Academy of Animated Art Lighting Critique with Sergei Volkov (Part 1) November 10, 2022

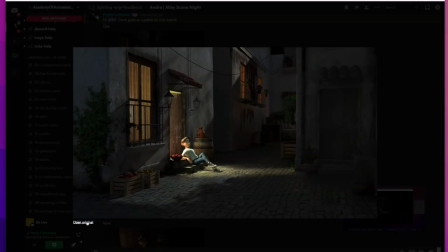24:40 well i guess i just wanted to hear your story what's the what's the shot what's intention here what's you going
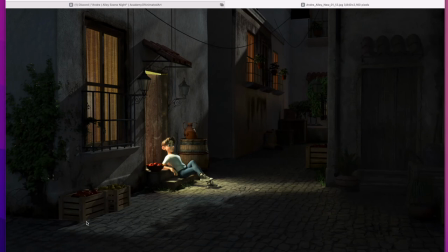24:45 for what's your concerns and what do you think is you want to try next and stuff like that sit
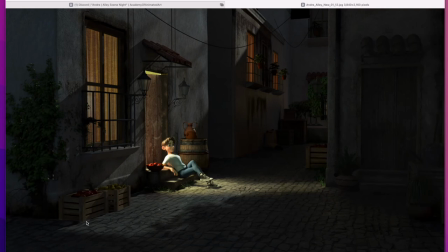outside and you know relax a little bit or maybe he's coming back
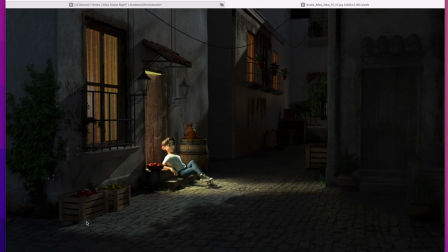too complicated well very nice very very very totally very solid start
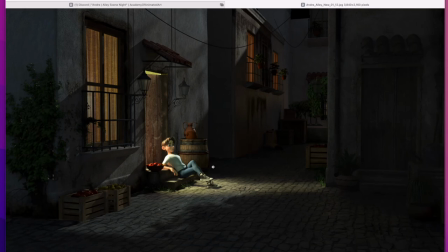25:38 I see that it's inter it's I guess definitely we see the main character going on there he's he's featured there there's a strong light from the from behind from behind him kind of hides him highlights him nicely but we don't sell the computer
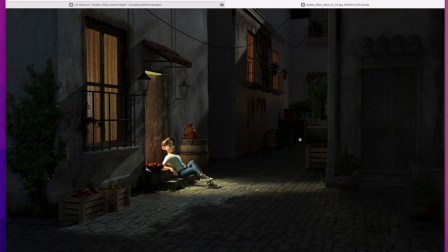25:55 we see where it's coming from everything seems logical we see the dark corners there's some details in it if you want to explore it but they're not it just they're not like dominating or stealing the uh attention
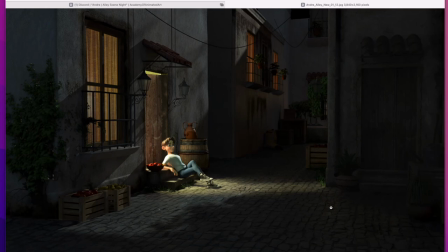26:09 there's a one one thought or idea that came to mind for this particular shot like late evening shot is that um color temperatures and um what usually happen at this time of the year i don't know if you have a do you have a particular reference that you had in mind i didn't
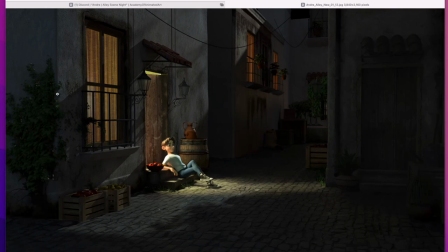26:27 didn't look at uh okay you're kind of improvising and uh as uh kind of what what usually yeah what usually happens is that this time of the year the um this tungsten light it tends to be like very orange
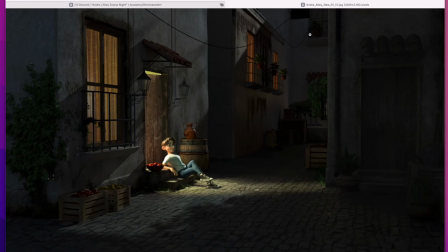26:44 color whatnot while the moonlight i've been during the day we have this bluish the sunlight and the moonlight they have like a lot of blue color on it usually and then we when we light the scene whether we're lighting in outside or inside in photography we're shifting this what called white
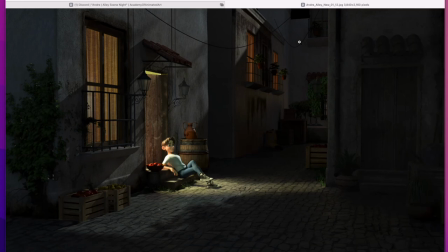27:03 point we choose whether it's white point we're going to be closer to the tungsten orange color and we turn this this orange orange is spilled more like into white all we choose if If we shoot outside, then we choose that this bluish sun and skylight is the white point.
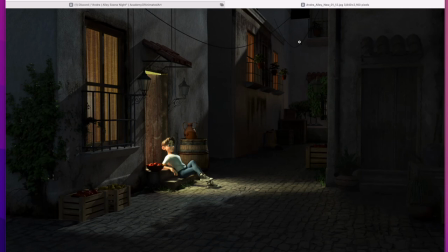27:22 And then we shift that white point to make that bluish daylight turn into white, so to speak. And all other colors adjust usually correspondingly.
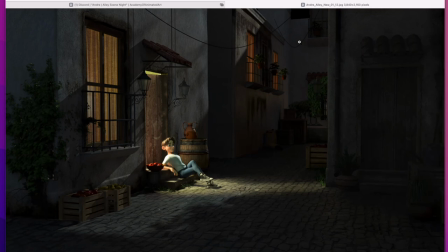27:36 What usually happens at night is that the saturation of this skylight gets even more intensely blue, so to speak, even cooler.
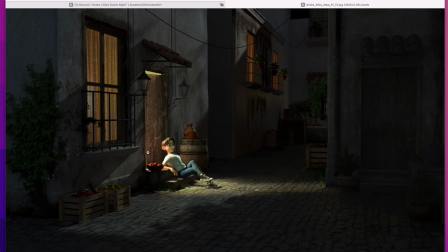27:52 What I'm trying to arrive here is that you definitely have some sort of tungsten light source inside of this building. and it's usually kind of oranges here i mean you have this color but it's probably represent more represent curtains than the light at this point
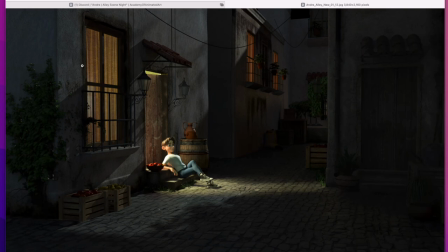28:11 but we're kind of like more interested in what's happening here what it is it's usually tend to be like very orange amber by nature on the other hand we have this moonlight or late night skylight that usually very blue
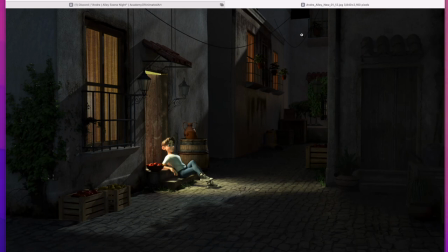28:27 here would be nice where we would if you can figure out where is our white point so to speak very often it doesn't have to be one or the other very often we set it somewhere like in between